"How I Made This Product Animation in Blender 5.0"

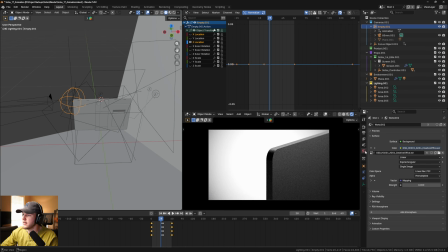(12:42)
So yeah, as far as the lighting goes, I'm not using any HDRI in this scene. The one that I have preloaded in there has a really strong kind of directional light. So I actually might have already moved it. Let's go to the shader editor, go to the world.
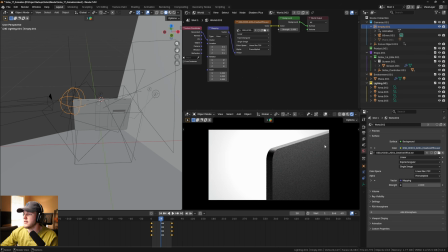(12:59)
Yeah, by default, it has this really bright light on this side. And the way that I just had it set up, I didn't want it to affect it.
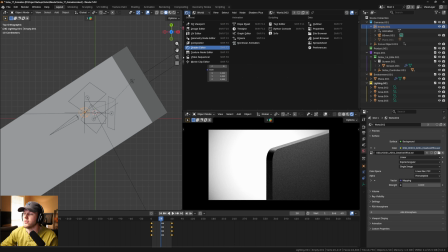(13:06)
So I wasn't using any HDRI in this scene. I'm only using the backlights, or the actual lights in the scene.
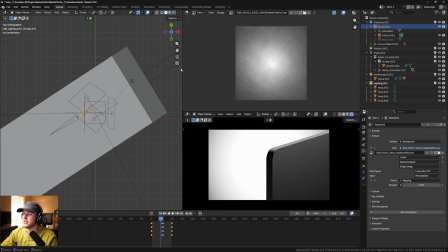(13:13)
I'm gonna go back to this image editor, just highlight that because this is super important.
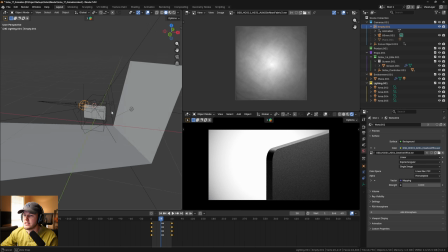(13:16)
And then yeah, the other thing that I did was for this background, I just have a light that's basically shining onto the background.
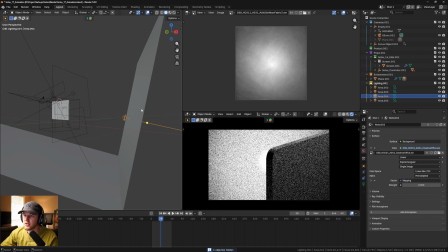(13:23)
If I hide this, you can see the background goes dark. That just kind of gives you this nice gradient fall off here.
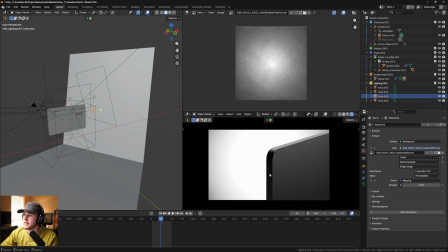(13:29)
And then I really wanted there to be a bright background to kind of highlight against the black of this texture that I created.
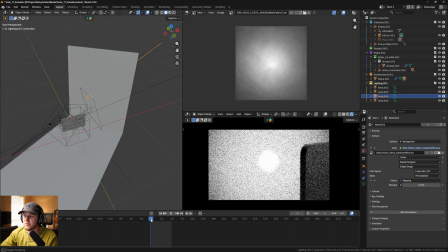(13:35)
So the other thing that I did was for the animation, I didn't want the background to really change. So I went to my starting frame.
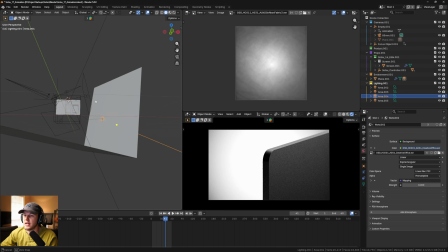(13:41)
I got, I went to like here, and I had parented the object,
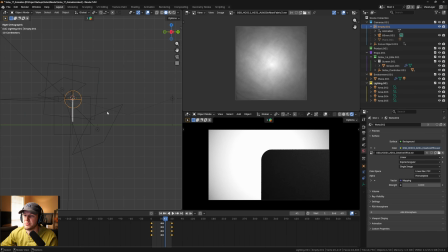(13:46)
this basically, if I do Alt-R, this is kind of what I had to begin with, and you can tell the lighting and the dimension really changes the image.
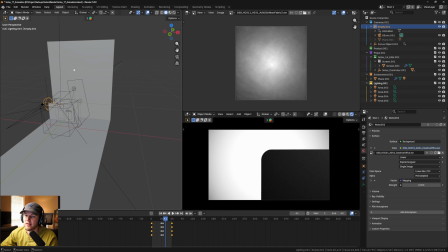(13:54)
Right now it just looks like a rectangle. But I basically at the very beginning parented that light in this background to this point because I knew I wasn't going to see a shadow or anything here,
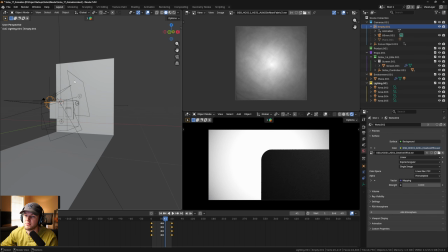(14:01)
and I really wanted that background to just be stuck on its point.
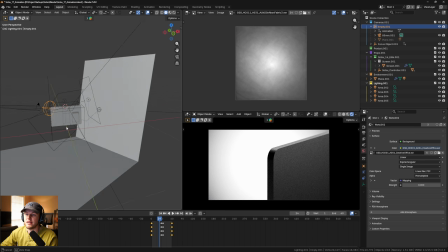(14:04)
So yeah, as the camera animates, that's kind of how that goes. And then honestly, it really just comes down to I ended up only having 4 lights in the scene.
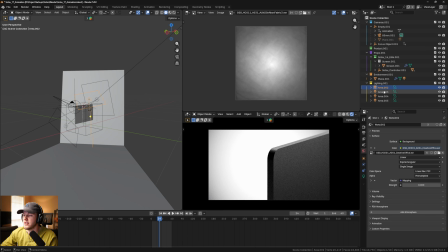(14:12)
So nothing too crazy. I would say that, some of my scenes can get more complex depending on how it goes.
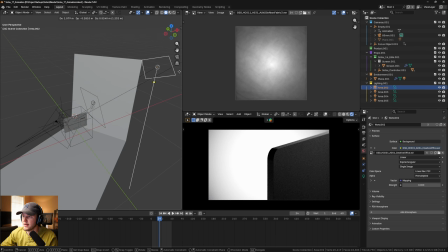(14:17)
But for this scene, I really just kind of have this top light here. Let's just kind of go through them and see what each of them is doing.
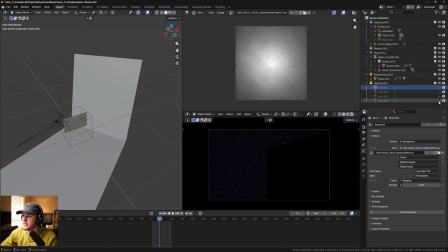(14:23)
This right here is a fill light on my left-hand side.
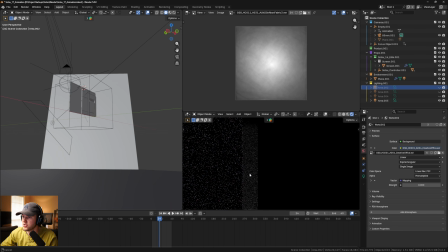(14:26)
You can see I put it lower because I wanted it to be a stronger light at the bottom and kind of gradiate up to the top. So that's one kind of intentional choice to make with this light is, let's just turn the rest of these back on.
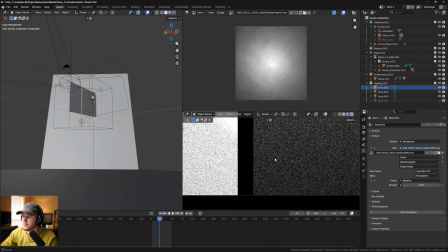(14:39)
If you do this, this is just basically black, and I was losing, there was no detail in this area whatsoever.
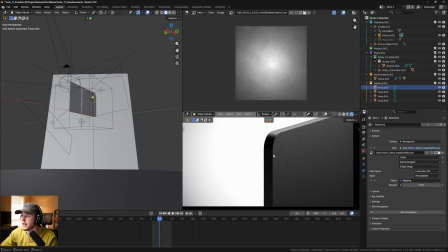(14:44)
So throwing this back in, you can see you pop some of that texture back in, and then you also get this nice gradient up to this darkest point, which is kind of this curve,
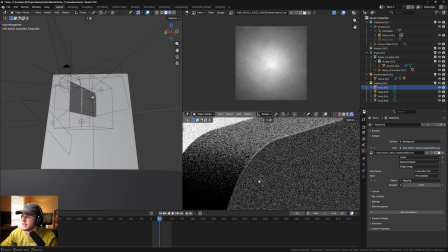(14:52)
and I really wanted that to kind of be the focal point. It kind of also highlights this like super nice tight bevel that the product has, and you can see this nice texture in here,
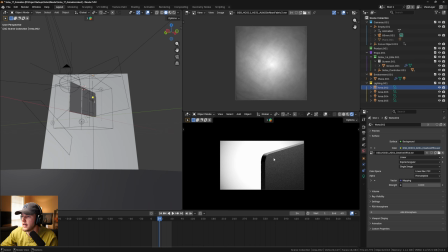(15:00)
and you zoom in. So yeah, that is kind of how this light was set. So this is kind of a left fill light. This is the backlight here, And then on the, let's see here, this one is kind of your front light.
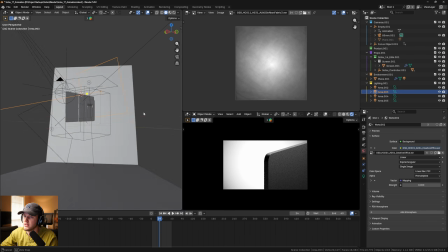(15:14)
I honestly kind of like it without this, or maybe I could have even turned this, this side fill light down a little bit.
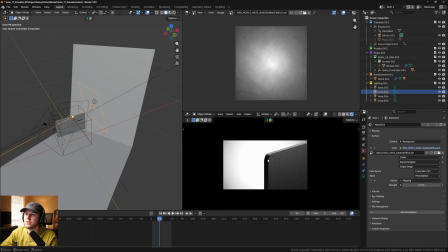(15:21)
But yeah, the choices that I made were basically just, instead of placing lights to illuminate stuff, you basically want to show shape and contrast and detail.
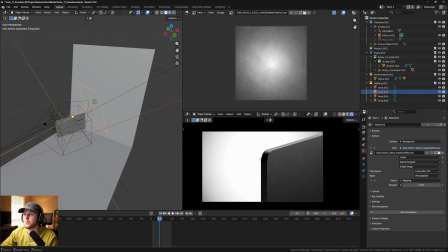(15:30)
And so one thing that you can do when you're setting your lights is, intentionally choose to reveal something as opposed to just getting rid of, you're not trying to add lights, you're trying to show shadow essentially. Because if you just add lights everywhere, everything ends up feeling washed out.
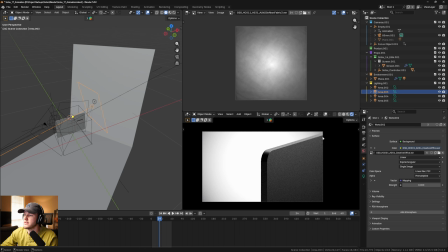(15:44)
So yeah, a tip for setting up your lighting is to try to create dynamic, contrast in your shadows and your brightness.
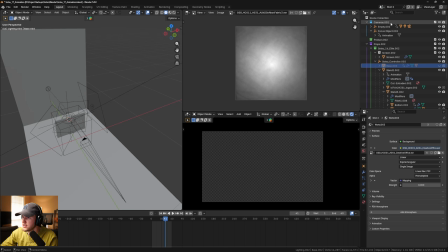(15:53)
So yeah, that's kind of the lighting for this scene. Let's check out the second shot. Very similar as far as the animation goes.
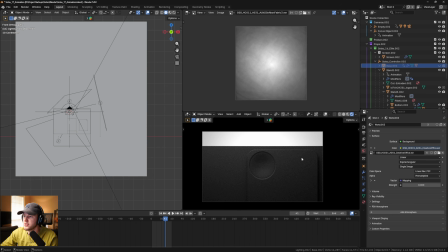(15:59)
I just wanted to show that this has like this little knob control button, and I love the design of like this. It's like very minimal the way they designed this back piece. So I kind of wanted to highlight that.
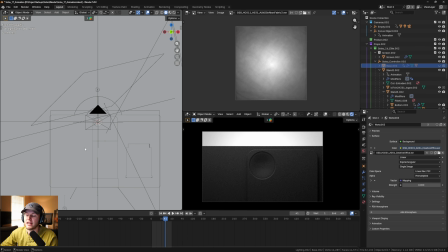(16:10)
One thing I will say is for a storyboard for this, I didn't have a ton of time, but I knew that a couple things that I wanted to focus on. I wanted to show that it was a monitor. I wanted to show that it was really thin. I wanted to highlight the design. I wanted to show this button.
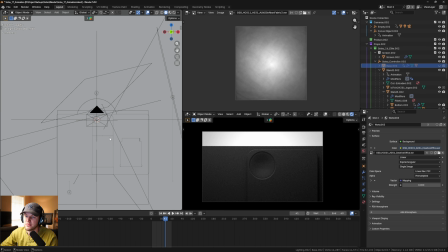(16:21)
So I kind of just worked in a way that made sense. I wanted to show this, like, the third shot that you saw at the beginning of the scene, where it kind of clicks into its stand. So I basically just thought of things that I could do. If I started here, I could come across, I would get to this point, then I could come down.
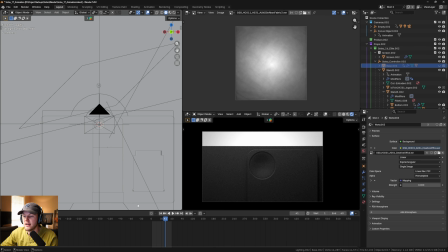(16:35)
That's kind of how the flow for this animation came across. So yeah, for this animation, all I did was I had camera movement coming from left to right. So I just kind of picked that up. I centered out on the point to where it is in the very center of the frame.
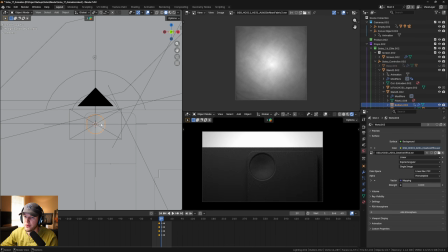(16:47)
And then for this little button here,
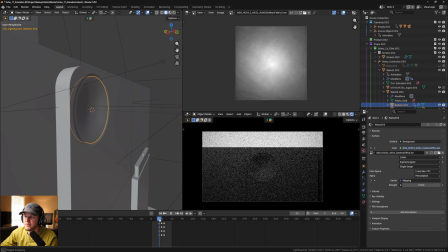(16:49)
I think I just rotated it kind of back and in with some keyframes to give you a nice little button depress, and then just started going straight down.
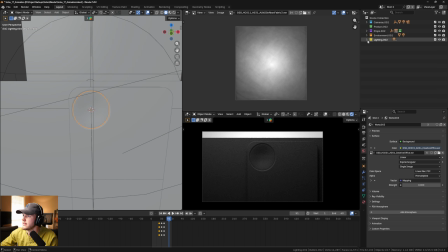(16:56)
And then for this one, let's take a look at the lighting. I think it's basically the same lighting.
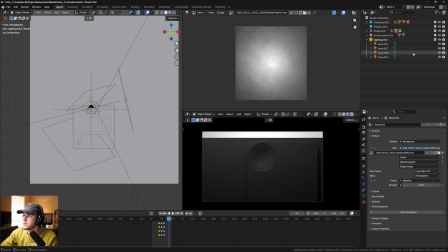(17:01)
Let's just kind of go through each of these lights again to see what they do. This is the background light here, and then this light here on the right-hand side is basically just giving you some fill light. It's actually not doing too much, but it is kind of helping you have a darker corner down here. You can see how it's brighter in this area than down.
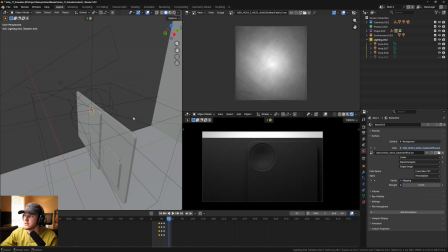(17:18)
This one right here, let's see what that is. This third light, can't even find it.
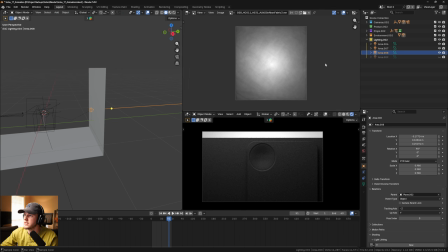(17:24)
Where is this light? Oh, that's the background light, or another background light. I guess I had two kind of were on the background. This is the top light. This is the right-hand fill light. This is why you should name your scenes. This is the kind of backlight.
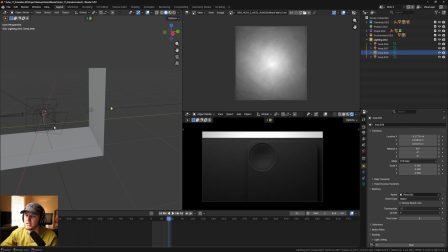(17:41)
And then this one is basically, let's go down here and see.
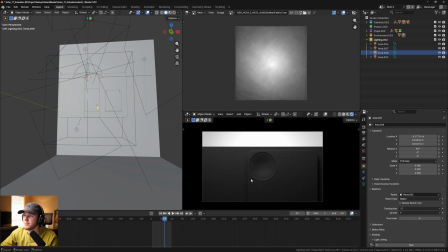(17:45)
Yeah, this is getting that bottom rim light, which I think only really even appears at the bottom. The one thing that I will say is I just needed to make sure that I had like this bright background.
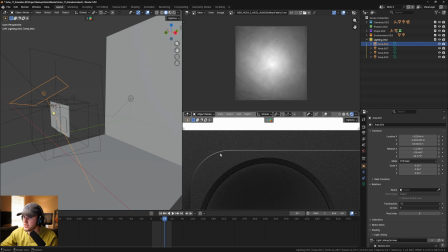(17:54)
I had this light coming down because I wanted to get this nice ridge line here. So yeah, basically I'm just trying to highlight.
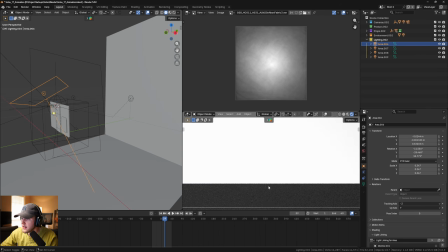(18:01)
And one thing that I will say is I kind of wish that I either didn't make this as bright,
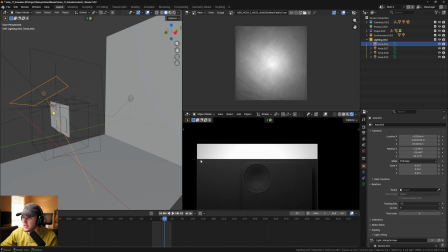(18:06)
or I did something to where you could kind of get, this just looks like a flat line here.
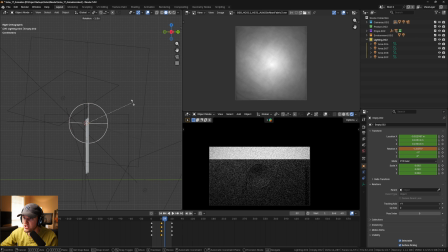(18:10)
I do wish maybe even I could have rotated this just slightly, just enough to get you some type of detail there. It could be the very slightest amount. That would have maybe helped you kind of get the dimension of this, but I didn't do that when I did the animation. So yeah, just very simple again, 4 lights.
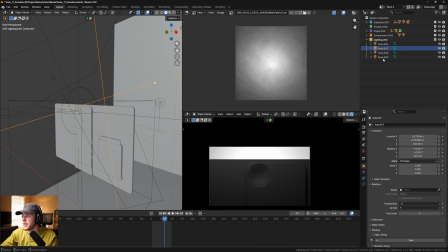(18:27)
I do think I have some light linking going on as far as like, and they probably were carried over from older ones, but I didn't want there to be too much light on any specific piece.
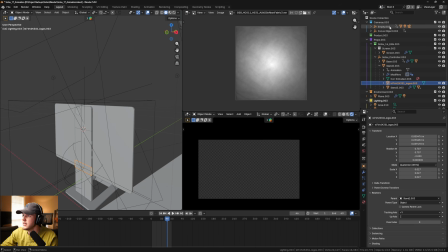(18:35)
And then yeah, we go down to here, we go to shot 3. Shot 4 is going to be the one that the lighting really goes crazy on.
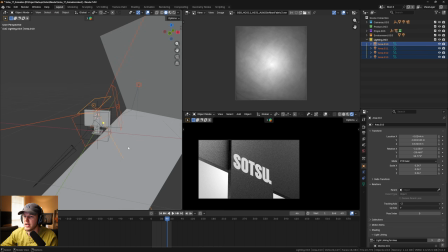(18:42)
I'm using the same 4 lights essentially. I just, kind of pivoted and rotated them until I got down to this point.
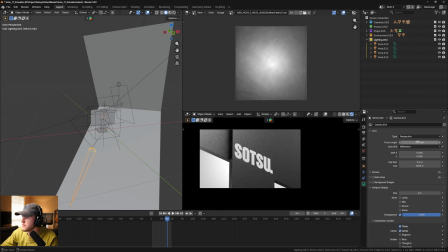(18:47)
For this shot, this camera I think has a pretty long focal length, 250, because I didn't want there to be a lot of vertical distortion. I really wanted to highlight the brand name at some point, and then just the design of this piece sliding in was really cool.
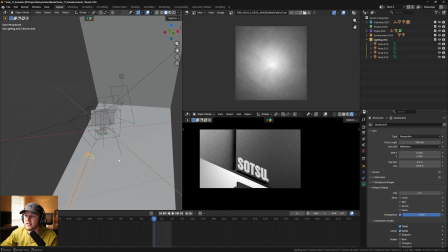(19:02)
So yeah, it's very simple keyframes.
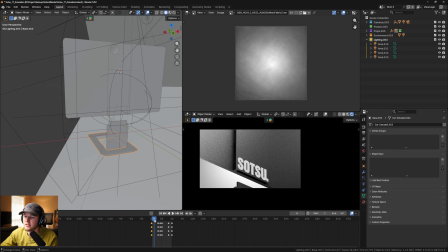(19:04)
I mean, just grabbing this piece, which I have this piece parented to this, and then, with a couple Z keyframes, I'll go to the editor here.
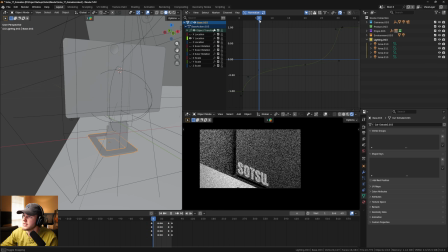(19:13)
Yeah, I just added these nice curves. Instead of using the default ones, just kind of tried to make a nice little motion there.
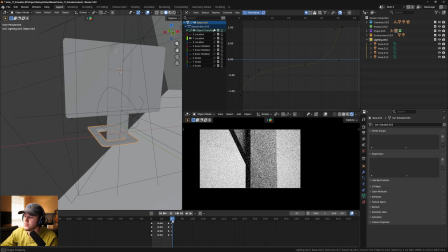(19:19)
And then that let me do this kind of pan, rotate thing, and then that's going to then take me into the next one.
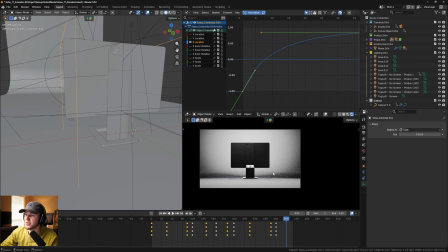(19:25)
Same lights, but the last one is the one that we'll definitely spend a little bit more time on the lighting. You can see how many lights I have here.
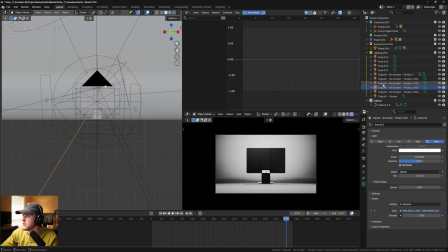(19:32)
And it's a lot. We have 1, 2, 3, 4, 5, 6, 7, 8, 9, 10.
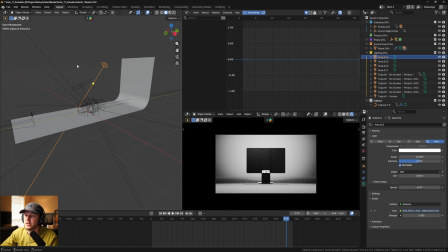(19:37)
Yeah, we have a lot of lights. Obviously, we have one up at the top that's basically, let's just kind of go through them all. I had one on the floor. I wanted there to be a brightness level there. And again, it's so interesting going back and looking. I kind of wish that I had made this a little bit darker, maybe more like 4, to really kind of keep your eye focused up here, but I'll just set this back to what it was.
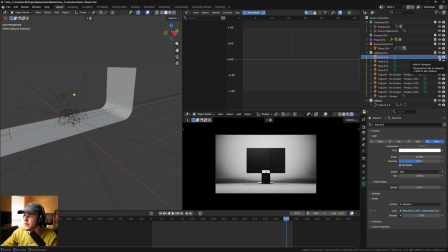(19:55)
This is basically a floor light highlighting that front area. This light here, let's go to it.
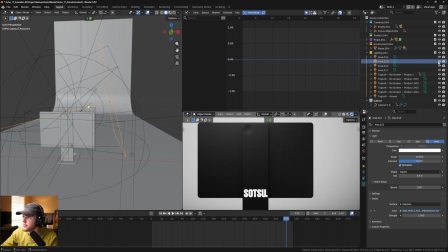(20:00)
This is a right-hand fill light. So if I hide it, let's just zoom in a little bit. It's basically just adding a little bit of light in this area.
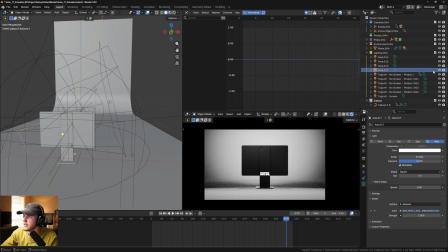(20:08)
It's very minimal. And then this light is the background light. This light here looks like it basically was just on the corner.
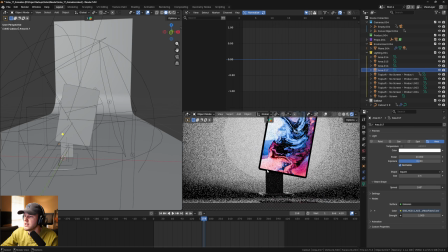(20:16)
And one thing I will say is, it was kind of dependent on some of these other angles. Like on some of these, I wanted there to be a highlight rim here.
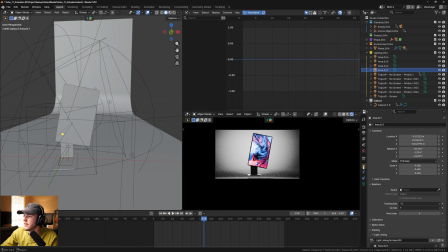(20:22)
So that's what some of these are doing. And then again, for a lot of these, I do have light linking set up. I think this plane 1 and 4 is the screen. Let me see where this is at. And honestly, because I copied over, I'm not even entirely sure that the light linking is there on all of them, but there was several like on these lights.
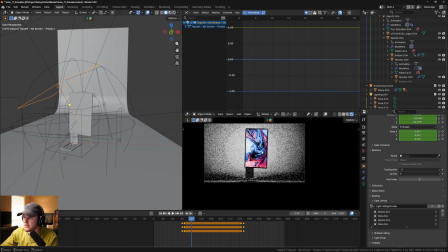(20:41)
I have this light here, which was basically, I think if I hide this, let me go to it.
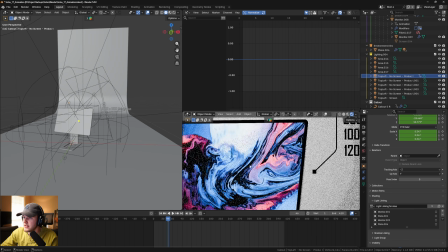(20:46)
There is a point at this very beginning right here, and it's kind of hard to see in the rendered view, but there is a light right here.
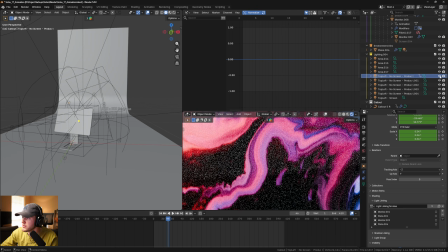(20:53)
And I'm not sure which one it is. Let's see here.